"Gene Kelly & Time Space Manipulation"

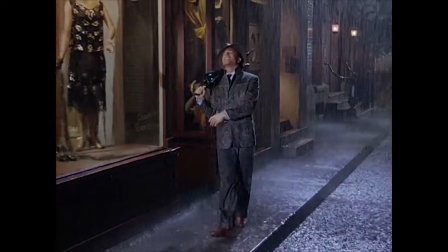singing in the rain, just singing in the rain.
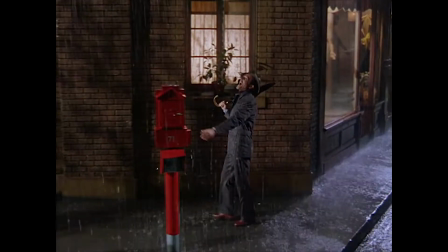What a glorious feeling, I'm happy again.
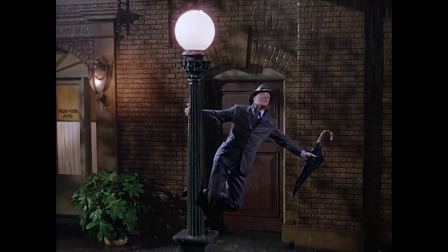I'm laughing at clouds.
Moments like these are the ones musicals thrive on.
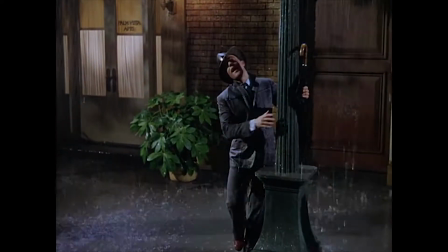The moments that allow us as the audience to connect to the story through the music. Music being a medium that transcends cultures and generations.
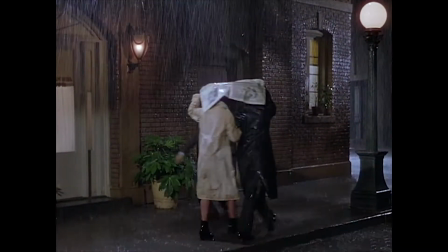Musicals have no equal in the way that they inspire us and make us feel a part of the world of the show.
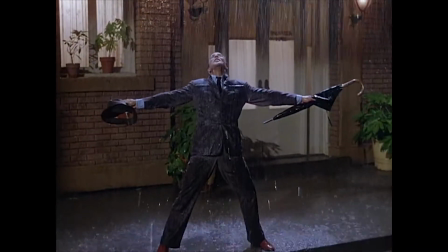And for this, no one does it better than Gene Kelly. Gene Kelly being one of, if not the best, choreographer and performer in Hollywood history.
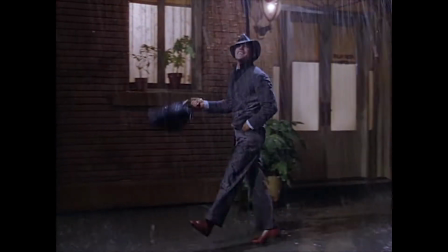His talent as both a choreographer and filmmaker was able to give us moments through song and dance that we can wrap ourselves up in, and that are instantly recognizable.
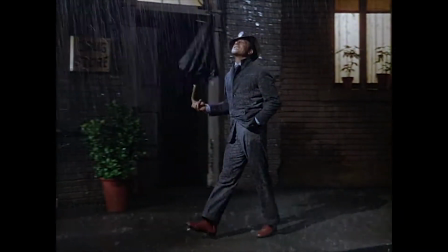And while I'm sure you all know this scene, Singing in the
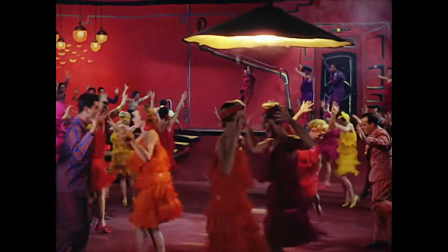rain. it's the Broadway melody sequence that really shows us the power of movement and dance that Kelly was able to bring to his films.
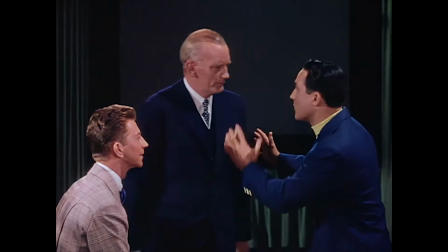Broadway melody exists within the mind of Don Lockwood, Gene Kelly's character in Singing in the Rain.
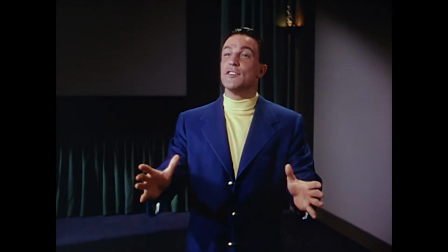Don begins explaining the Broadway melody sequence to his producer, taking us into an almost dreamlike state.
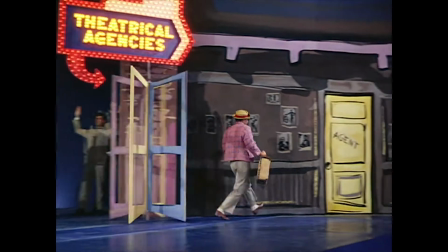Within this imagining, the set is colorfully painted with noticeable rough brushstrokes, which gives an animated look to the world around Don Lockwood.
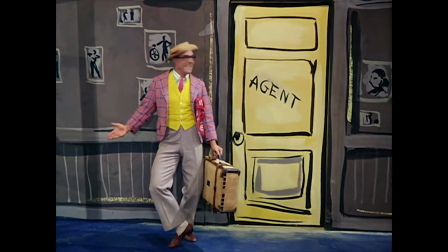The set feels reminiscent of set pieces you might see in a live theater performance, which is where this sequence takes heavy inspiration.
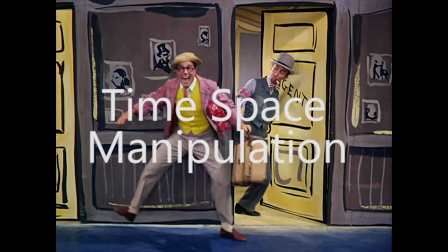The entire sequence and presentation uses something called time-space manipulation to integrate the audience into the choreography.
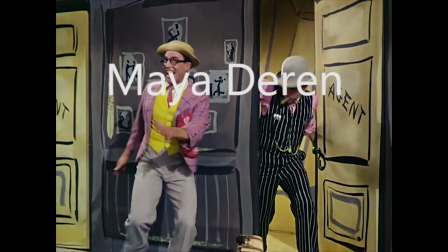Maya Deren wrote a section about what she calls time-space manipulation in her paper, Cinematography, the Creative Use of Reality.
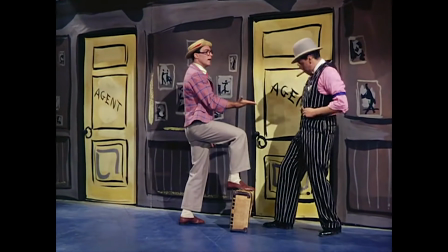Deren explains that we notice the movement of a figure in the frame by changing its position in relation to the frame itself.
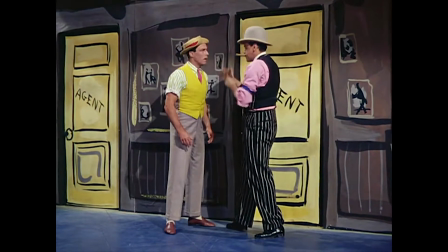The way Gene Kelly achieves this is by using the formal movement of the camera to assist in the movement of the subject in the frame.
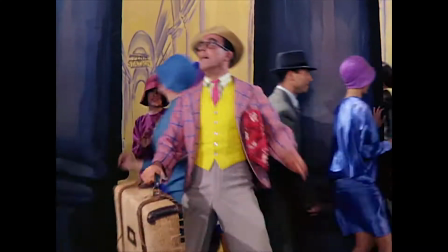One example of this is in Singing in the Rain, during the beginning of the Broadway melody sequence.
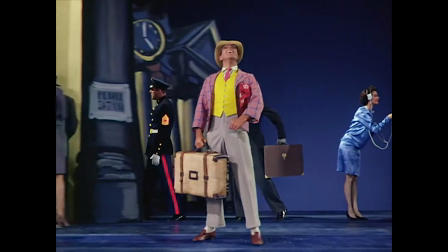Gene Kelly's character runs along a conveyor belt with the world and other dancers moving around him.
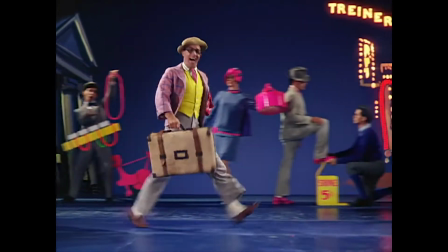Synchronizing Gene Kelly's movements with that of the frame, it gives the shot a sense of fluidity.
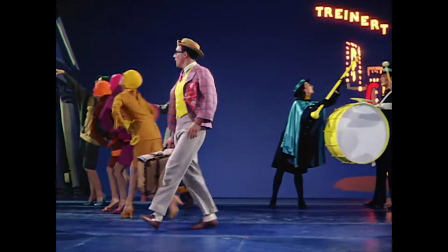This sense of fluidity allows us as the audience to view the space as if we were a dancer in the film, copying the choreography through the movement of the camera.
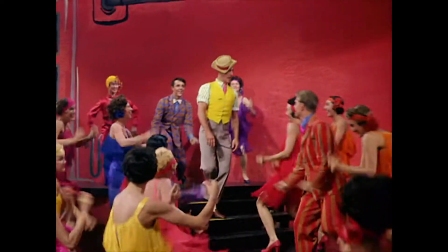We as the audience move through the space following the choreography step by step.
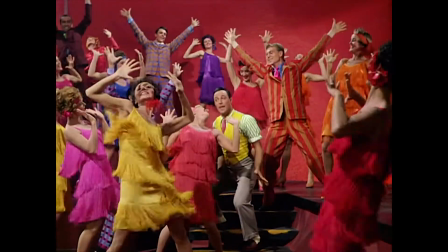We aren't only watching the choreography from the outside, but rather following it as it happens.
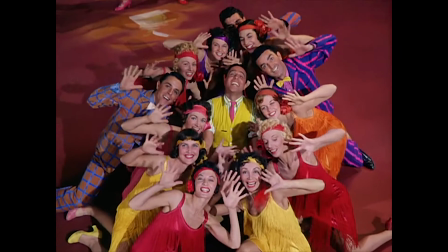By following the choreography and the dancers move through the space, we can feel more integrated into the film's music and movement, keeping us engaged throughout.
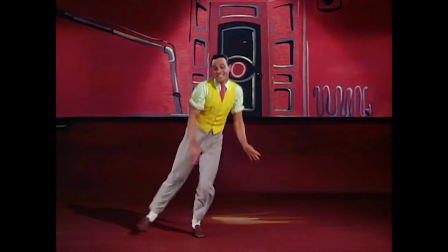This concept of time-space manipulation to integrate the audience into dance also appears in another Gene Kelly musical,
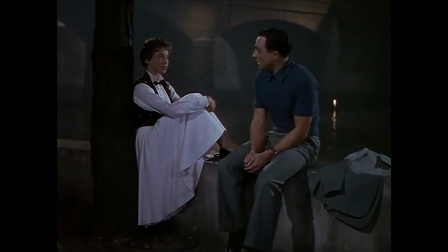An American in Paris, which was released the year prior to Singing in the Rain in 1951.
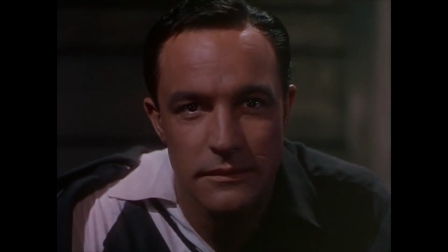Towards the end of the film, Gene Kelly's character, Jerry Mulligan, stares off into the streets of Paris, leading us into his imagination,
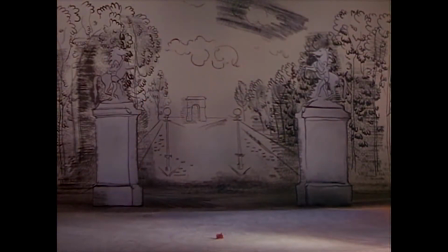taking us into an abstract 17-minute dance sequence that takes place in a painted version of Paris.
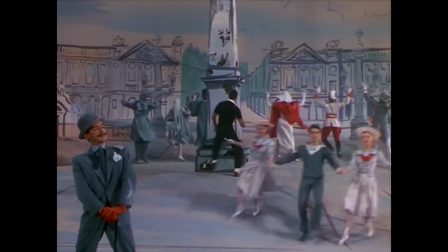Jerry Mulligan, being a painter, has his imagination depict Paris with sketched out backgrounds and rough color blocking.
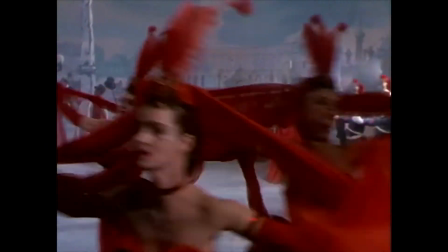Throughout this sequence, the camera doesn't follow the choreography in the same way it does in Singing in the Rain, but instead takes us through the space as the dancers move around the camera.
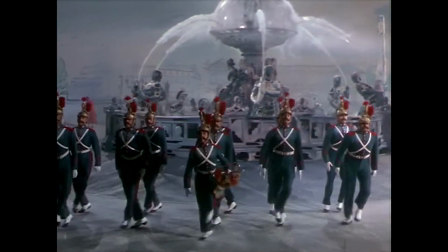The center location of the scene is the central fountain in the middle of the area. The camera's movements also follow the concept of time-space manipulation that Deren describes.
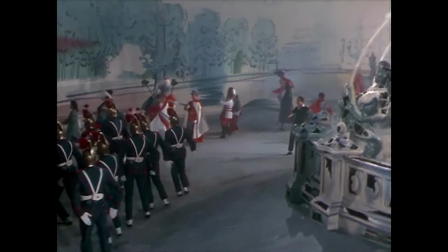Here, by focusing on taking the time to move the camera carefully around the fountain, it extends the space of the fountain to the audience.
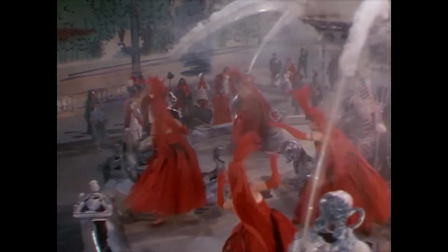We can see the choreography and the dancers move and flow around us as we explore the space around the fountain, almost as if we were there.
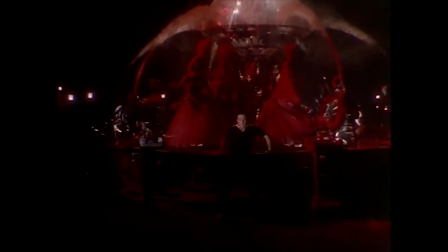We can feel connected to the space and the choreography by being able to get wrapped up in the world the musical has created, both through the music and the space it inhabits.
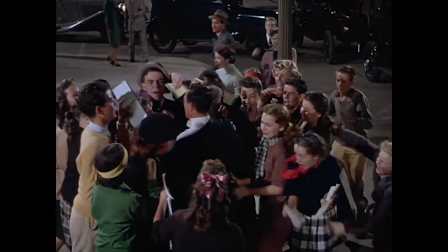Musicals have a tendency to wrap us in their world through a variety of forms.
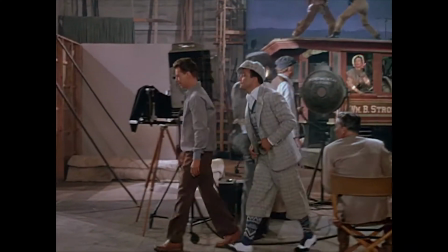Singing in the Rain and An American in Paris are both examples on how using movement through space can integrate the audience into the performance.
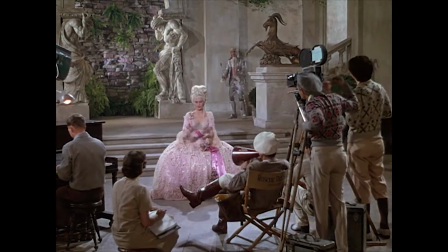Film as a medium enhances the musical by allowing the audience to move through the space instead of viewing it from only a single angle.
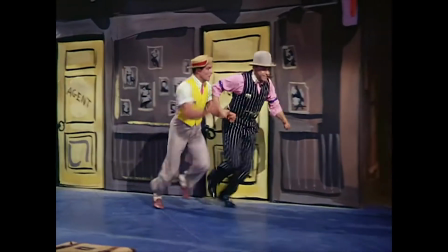These dream sequences are only one prime example of this. They mimic the look of a live theater performance with their painted set pieces and grand musical numbers.